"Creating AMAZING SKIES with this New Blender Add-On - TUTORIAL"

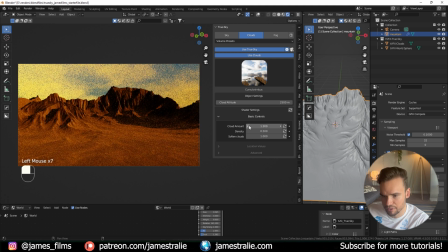732s
If I just, you know, move by a 0.1, a tenth, you know, of a place here, it already very quickly changes the overall look of our scene.
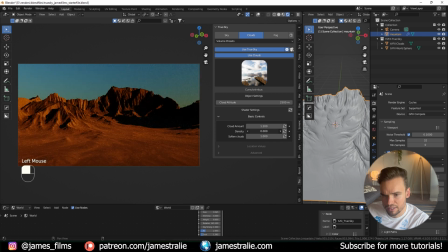739s
I like how this is framing our mountains. Maybe I'll kind of, you know, up the density just a slight little bit there. Soften the clouds up slightly. And then also, they're a little bit low.
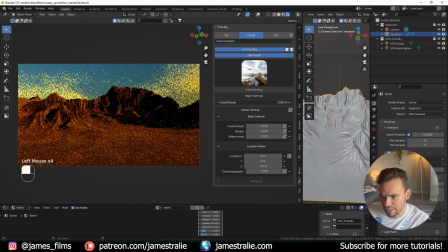751s
I maybe want to move them up a bit. So we can also kind of change the cloud altitude or kind of the Z here, you know, change their evaporation.
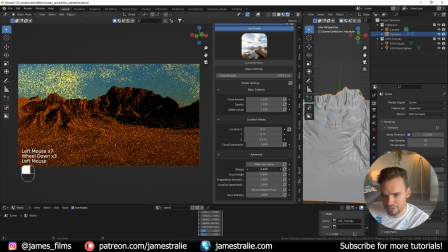760s
There's even an advanced tab here, which you can do even more modifications with the clouds.
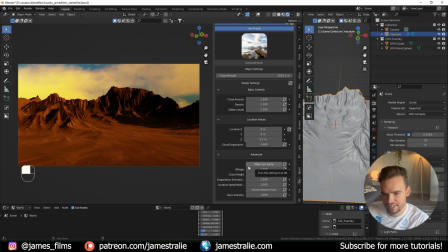765s
So just this is what I really like about this add-on versus other ones I've tried, is just the flexibility with adjusting these clouds and getting them to look so believable too. It just almost to me looks like kind of like painted.
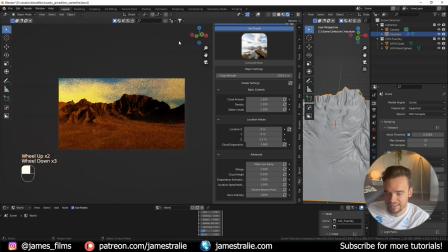776s
It's really beautiful, especially for this particular setting that I have on here, the kind of hazy, dusty dusk sky.
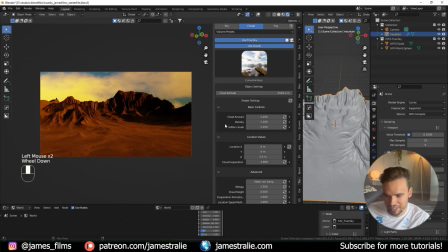783s
It really looks awesome. Just with a couple clicks, we've got a really awesome looking scene here.
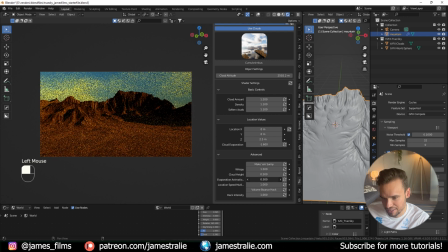788s
So you can do just a lot of different things here. There's even like a evaporation animation setting. You can change the cloud height. So I like to move these up usually just a little bit above my mountains in the foreground.
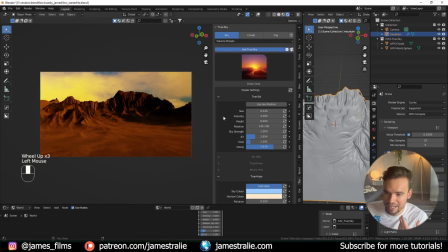799s
And that looks awesome to me. So maybe I'll go back here. And like I said, this is where I want you to be experimenting. A lot of push and pull here. We're back in the true haze and true fog. I might, you know, change these up just a little bit, add a little bit more haze in here now that we're getting kind of closer to our final scene, maybe up the scattering just a little bit.
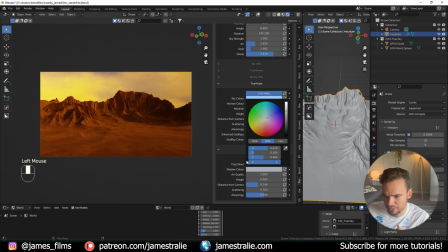817s
Maybe we'll change the color so this is like a little bit bluer for that, for the fog as well. Maybe change the horizon color too, so we're kind of near like a more of a nighttime type of sky. Maybe drop the intensity just a hair, and then, you know,
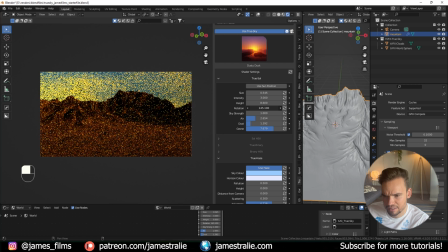832s
maybe change the rotation slightly so that this is a little bit more kind of shadowy nighttime scene. And that's looking awesome. I mean, just with a couple clicks, great sky here.
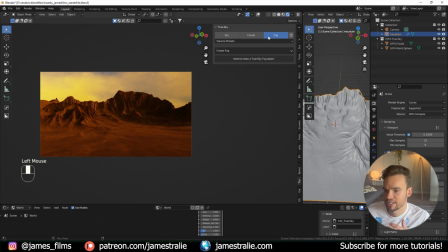841s
So let's talk about the last aspect of true sky, which I have really enjoyed experimenting with too, just to add that extra little touch of haze, of fog to my scenes. A lot of this stuff I had been doing over in Photoshop or After Effects,
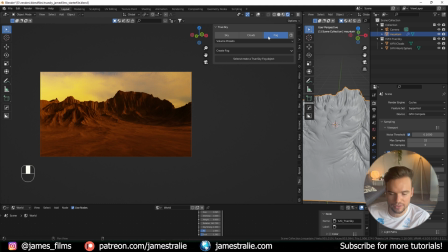856s
kind of adding in using some brushes or other overlays of smoke and things like that, adding haze and dust and stuff to my scenes over there. But again, doing as much of this as possible in Blender is really awesome. So to add in this fog, you got to select the layer you kind of want to add it to here.
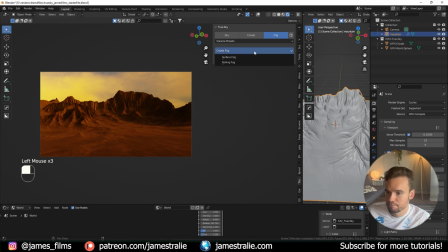873s
So I'm going to click on my mountain layer, And then you click on this drop down. You have two types of fog. I've been using, for the most part, the surface fog. I felt like that one has the best result. The rolling fog seems to work more so on the larger scale, I've noticed.
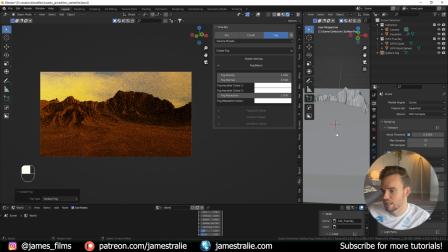885s
And so what I'll do is I'll click on surface fog. And if I pull over here on the viewport, you can see what that's done.
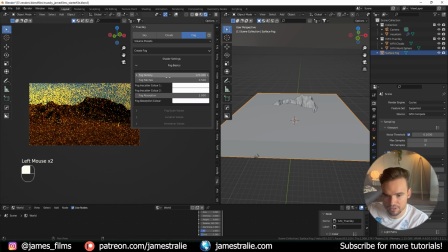891s
It's added in this like massive cube that if I just really crank this density up so you see what it's doing, it's adding in kind of this patchy fog into the scene.
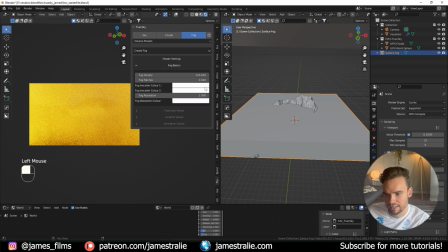900s
If I turn down the fog patches all the way so you can see what this is, I can move it up and down.
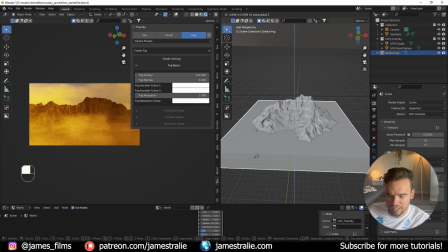905s
It's effectively adding in this just really interesting blocky layer of fog to the scene. And just like when I add in any volumetrics in Blender, I tend to like go over to the viewport display and then make it just a wire so that I can actually still see my scene and see where it's impacting.
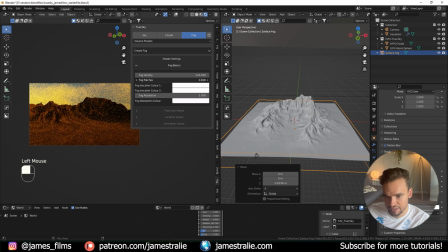921s
If I turn up these fog patches again, you can see what this is doing. It just adds like kind of a subtle little dustiness to the scene. And I can kind of pull this up again a bit more. And this kind of just adds for me a little bit of highlights and kind of dodge and burn almost to different parts of the scene to highlight more detail.
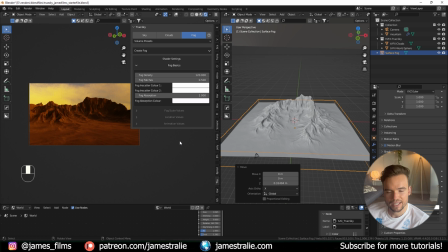938s
So everything doesn't look completely uniform. And this is something I've talked about in other videos relating to photorealism in the past. You know, anything to break up that perfection of scenes. It's very easy to make your renders look too good, right? You don't want them to look too real or too, you know, perfect straight edges, perfect solid colors.
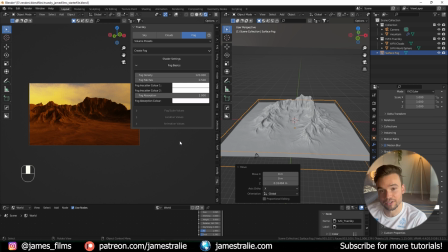957s
You know, adding just subtle imperfections in there really enhances the believability of your scenes. And I've really enjoyed kind of adding this in here too, just to take away just a slight bit of that perfection, you know, make it a little bit more, you know, dusty and imperfect. So that's what this is adding in here too.
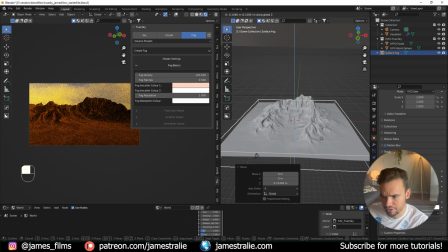973s
So just a little bit of that detail goes a long way. You don't need to kind of go overboard with this. I've just added a slight bit.